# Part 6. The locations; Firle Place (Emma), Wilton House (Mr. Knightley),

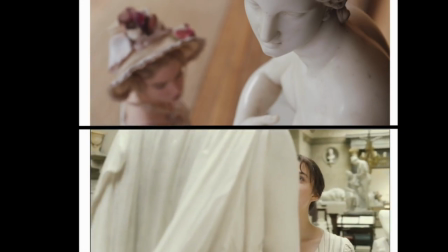And then the statue scene, Emma and Elizabeth both being in their love interest's house, watching statues.
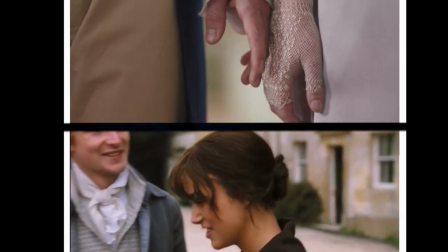And then also in the end, Mr. Knightley taking Emma's hand and Mr. Darcy taking Elizabeth's hand.
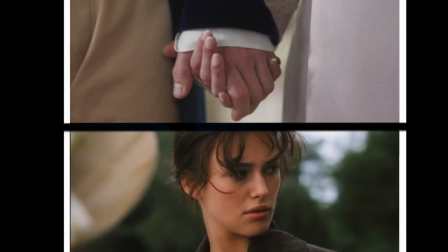Holding hands was a big deal. It just seems like they paid a lot of homage to Pride and Prejudice.
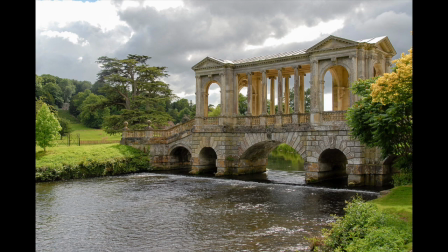And maybe in additional, they also chose the house because of this Palladio bridge.
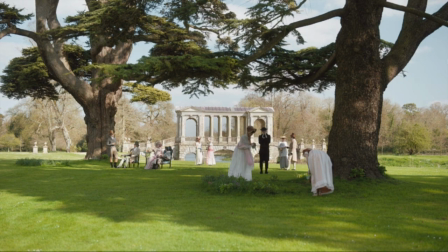Palladio was a Venetian architect, and he was really important and revolutionized European architecture,
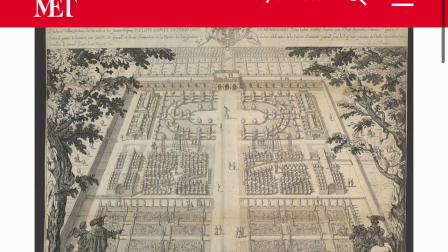even if the viewer is not aware that the architecture is inspired by the Palladio.
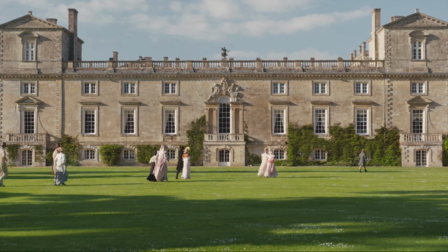He will still see that there is a difference in wealth and more pomponous compared to Emma's or all the other houses.
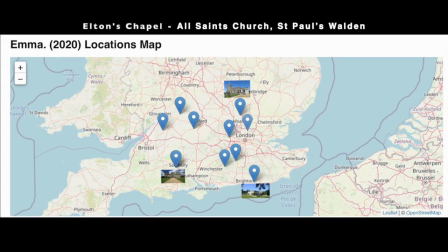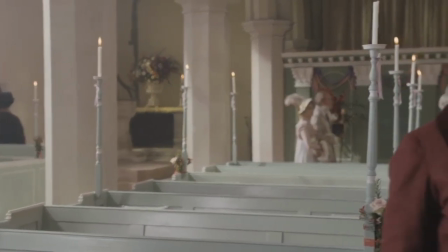To find a church like this one here, in this style, was quite tricky,
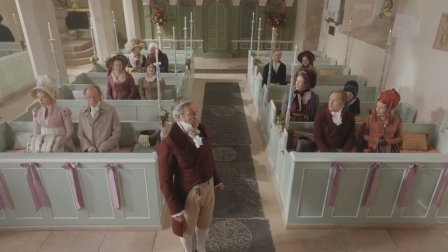and that it was really hard because almost none were preserved,
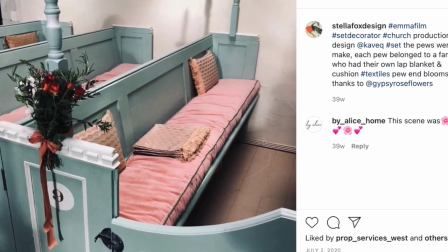but they were modeled and turned into Victorian style churches,
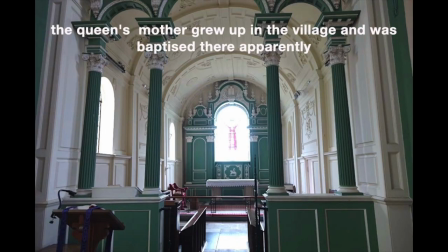so much so that the set designer said she started to hate the Victorian era.
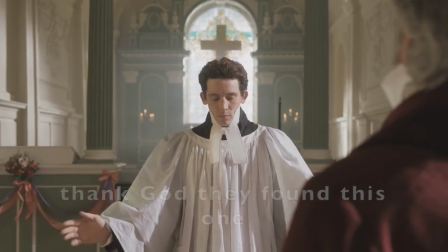Thank God they found this one. It's such a lovely little church.
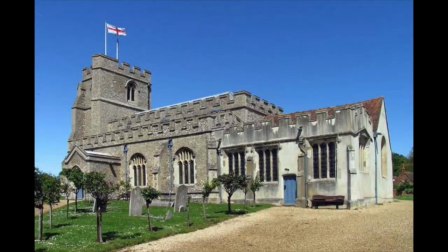I personally like the green a lot. This here is just the outside of it, like it's really small, like I wouldn't expect that.
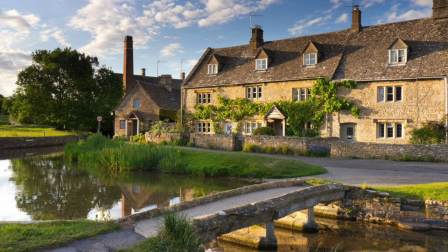Highbury village scene was shot in Lower Slaughter.
Pray, let's go in here.
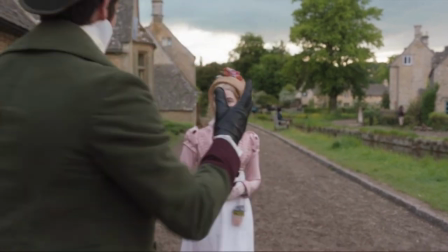That I may prove myself to be a true citizen of Highbury, I must buy something at Forks.
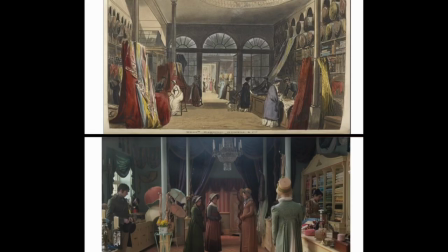Again, it seems like they took a lot of time just to do the research so that they
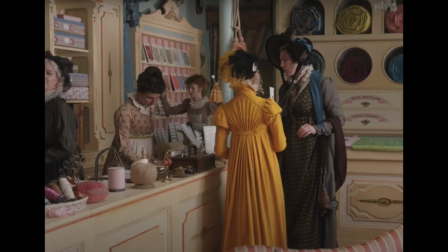could base the location on a very accurate style and interior design.
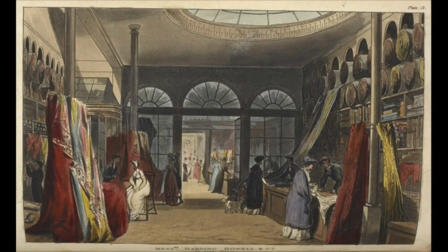This one here, again, a template by Ackerman's Respiratory of the Arts,
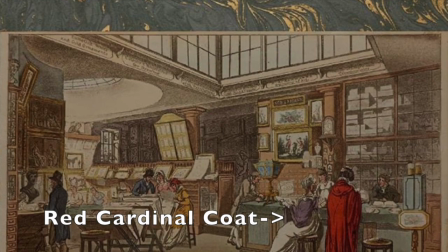and yeah, the building of course already existed, but they said that I had to change quite a bit.
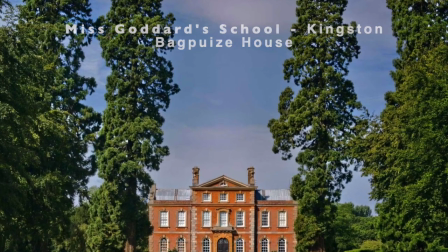Kingston Magpie's house in Oxfordshire.
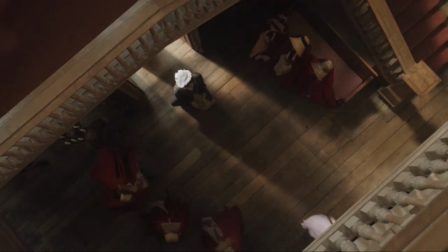The entrance hall and the drawing room of this house were also featured in season 5 and 6 of Downton Abbey.
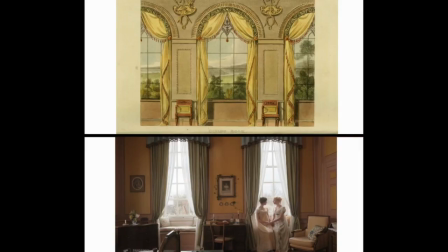It was probably not possible to change the rooms, but maybe they decided to base this room on the template. So it was like a conscious decision of the filmmaker to use this frame and to use those colors. So in that sense, it's maybe based on the template. Davinci House is close to Bristol.
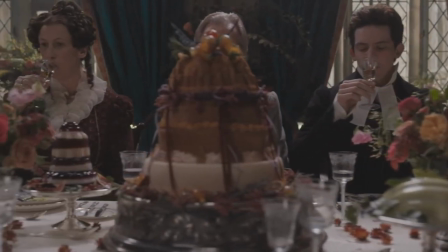Okay, first, this house was chosen as Mr. Weston's home, as well as Miss Bates' home.
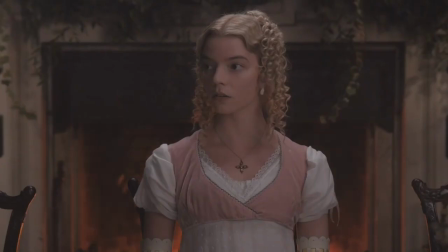Mr. Weston's home was filmed in the Georgian part of the house,
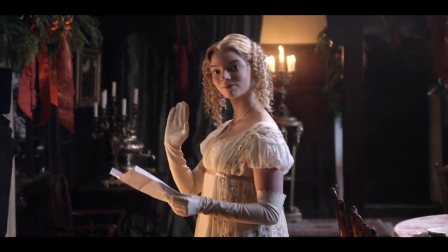and they showed it like this to show that he comes from new money, that he doesn't has as much money as Emma,
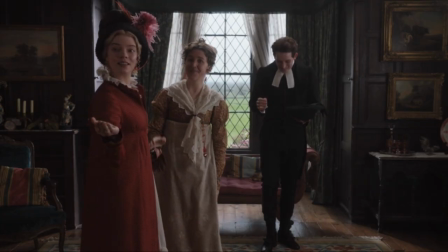and that he's not as cultured because she is like a really colorful home, and then his is
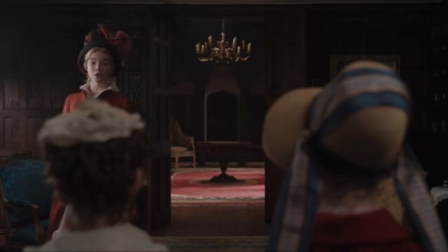like darker brownish colors you wouldn't normally choose if you were rich.
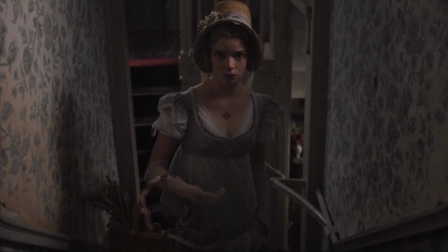Then Miss Bates' home is actually a room in the house,
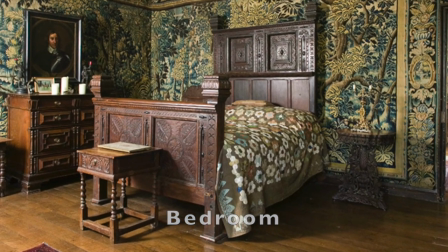and it's a bedroom, but they chose it as her home.
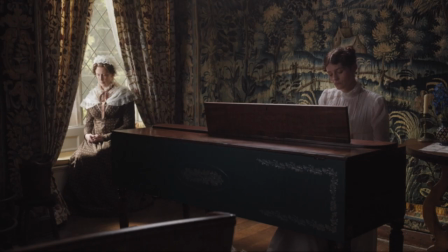It is in a Elizabethan time, which is before Georgian time, which also made sense to me because Miss Bates is poorer, so she wouldn't have the money and the means to upgrade her home to a Georgian style home.
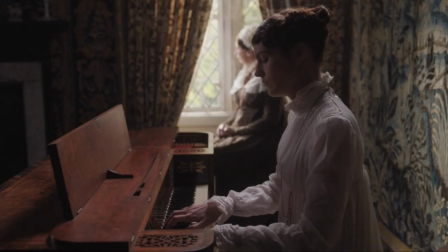So I thought this was like really well chosen.
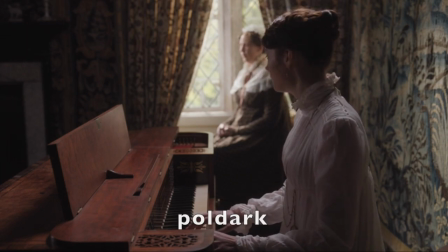The house is also famous because Poldark was filmed there, and a lot of other series.
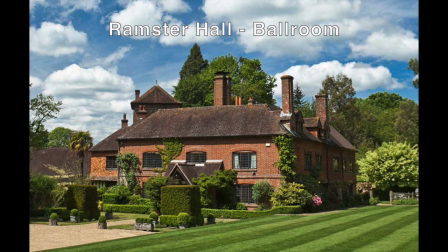Writing all morning.
It's tricky because like the outside is in Lower Slaughter, like Crown Inn.
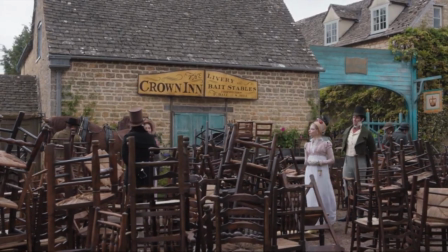By candlelight, it'll be as clean as Randall.
Frank and Emma are dancing in front of it.